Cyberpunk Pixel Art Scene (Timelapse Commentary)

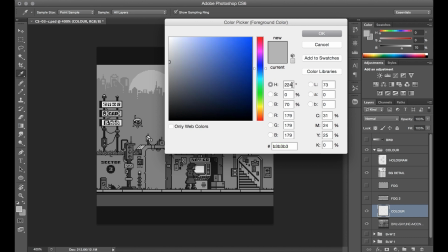[8:16]
In Photoshop, I just create a new layer and fill that entire layer with like the general color that I want for the overall look. In this case, I'm choosing like a darker mid-saturation blue because I want to go for a bit of a nighttime feel.
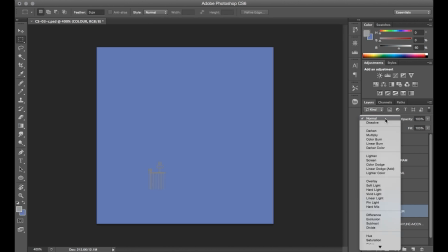[8:28]
Then when I toggle the layer blending mode and select the color option,
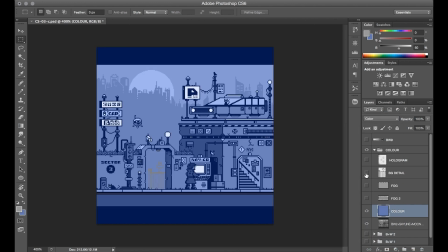[8:32]
it basically just applies that color over my grayscale drawing and maintains the level of contrast that the grayscale had, but now everything's got kind of a blue wash to it. Since it'd be kind of boring for each shade to be the same kind of blue,
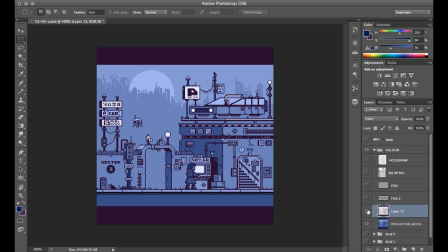[8:45]
what I do from here is go through and just lightly shift the hues around and pull the lighter tones towards cyan and the darker ones towards purple, and just keep the midtones in that blue range. This way there's actually a range of colors within the piece in a subtle way, and I think it's just a more interesting and natural look since it's no longer like completely monotone.
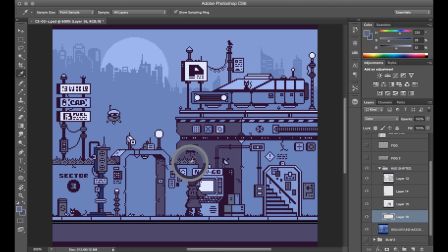[9:03]
So this is just sort of a fast way to choose kind of an overall color cast of the entire piece. Well, okay, maybe this process wasn't really that fast until here.
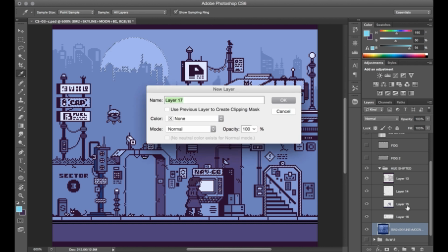[9:11]
Like if you're planning to work from a pre-made palette, this entire step of developing the contrast in grayscale and then casting color onto it isn't necessary, right?
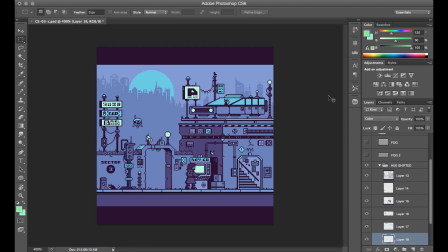[9:19]
But sometimes building up colors from scratch like this is useful for controlling the exact look that you want for the piece.
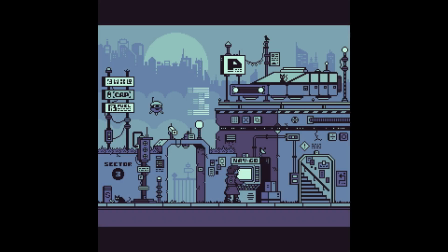[9:25]
So here's the final look for this initial coloring step with just the hue shifted bluish palette. I kept the saturation fairly low because the next step is going to be adding the color accents for all the different colored lights throughout the piece. And having low saturation color to like the main structure of everything like this is going to ensure that when we add high saturation colors for those lights and signs,
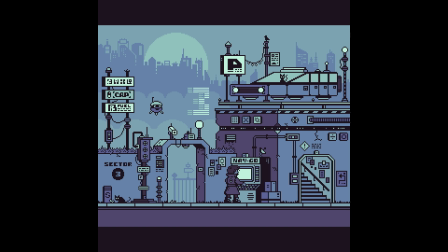[9:44]
they're really going to pop and just add a lot more interesting color around the whole thing.
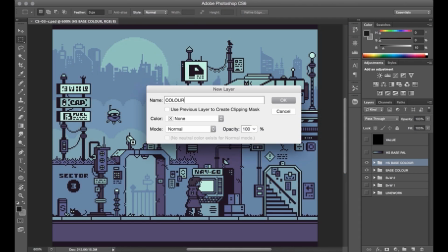[9:48]
So for the color accents, I created a new layer, and then I just kind of keep doing laps around the piece and adding colors mainly just to things that are illuminated.
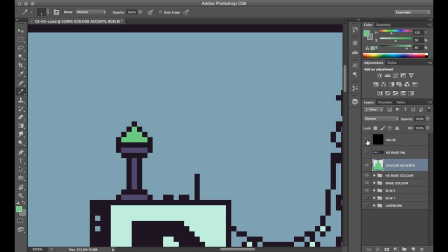[9:55]
I keep the color selection pretty small as well, and just went for really bright colors like cyan and pink and yellow and green.
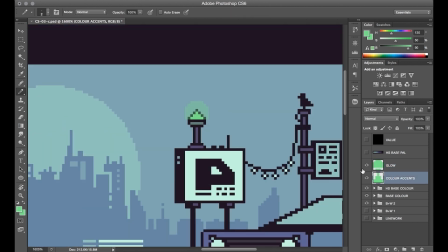[10:02]
And I mainly worked with just 2 layers for this overall look. So one of the layers was just for adding the straight color accent.
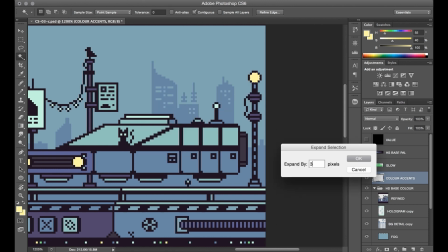[10:09]
And then I used the second layer set to like a lower transparency. I think it was about 15% opacity that I used to create like the glow look around the lights.
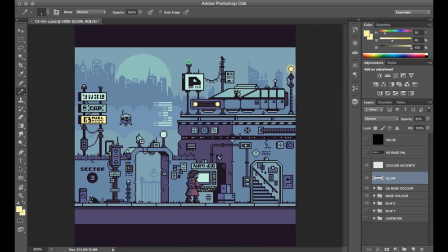[10:18]
And for the most part, that's just the same color you see on the light itself, but I drew it outwards a couple of pixels for the light just to create like the appearance of a glow.
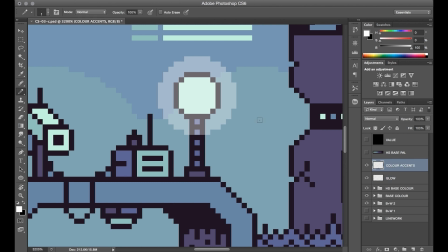[10:26]
Sometimes you see often is like people will use a glow effect in a program like Photoshop on their pixel art.
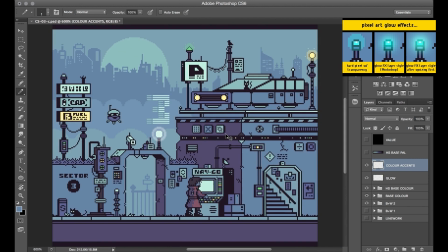[10:33]
And I've done that before, and it just kind of puts a glow, but then it adds like a gradient to it.
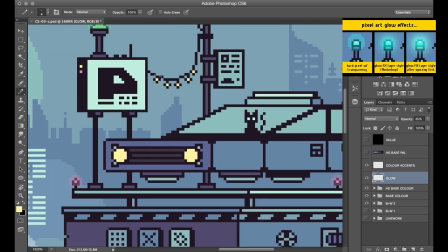[10:39]
And since it's pixel art, what happens to the gradient is you end up getting this weird like banding effect where you can see every layer of pixel that's a different transparency.
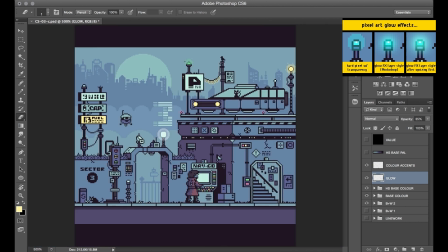[10:48]
I guess you could also resize your artwork first and then add a glow effect, and you get more of like a realistic sort of glowing pixel look.
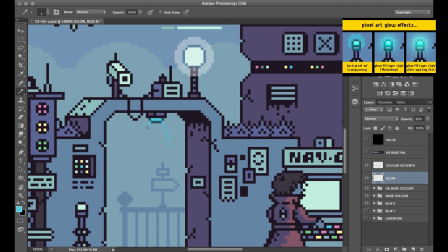[10:54]
But it's really all just like your own stylistic choice, right? And for me, the solid transparency is kind of my preferred glow look for at least this kind of art style I'm making here.
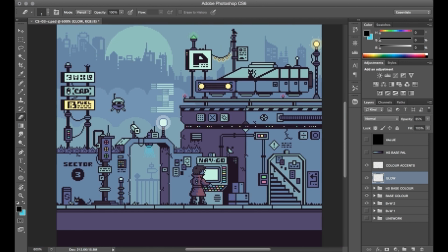[11:05]
So let's just jump ahead and take a look at the final animated piece, and then I'll come back after and show you some of the behind the scenes of how the animation actually works.
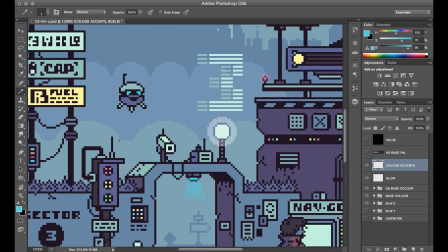[11:12]
All right, here we go.
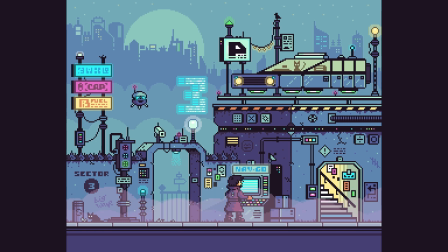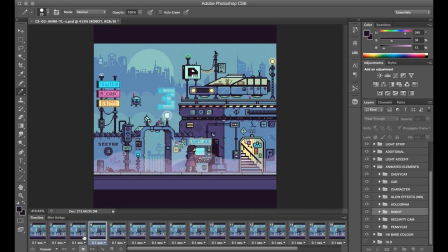[11:28]
Alright, so here's how the animation looks within Photoshop. Along the bottom are all the frames that I've added, and if I click on a frame, I can adjust which layers of my drawing are visible and the position of those layers within the canvas. It's really important to have well-organized layer structure for everything here, just so you can easily like find the specific thing that you want to animate and have it be separated from the other
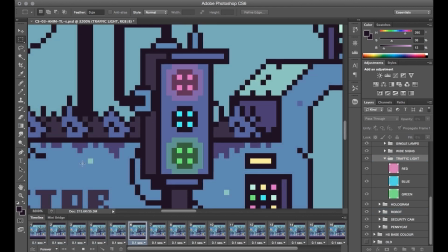[11:48]
parts of the artwork. So let's take a look at something simple like the traffic light flashing its 3 different colors. What I've done is just set up each of the colors as its own layer, and then for each of my 20 frames, I can choose which of those layers are visible or hidden.
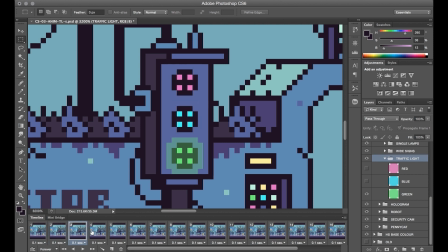[12:04]
So for the first few frames, I have them turn off one at a time, and then most of the other layers, they just sort of combo up in different ways. Sometimes for things like this, it's nice to establish some kind of a rhythm to it, but since it loops anyway, you kind of get a nice repeating effect either way.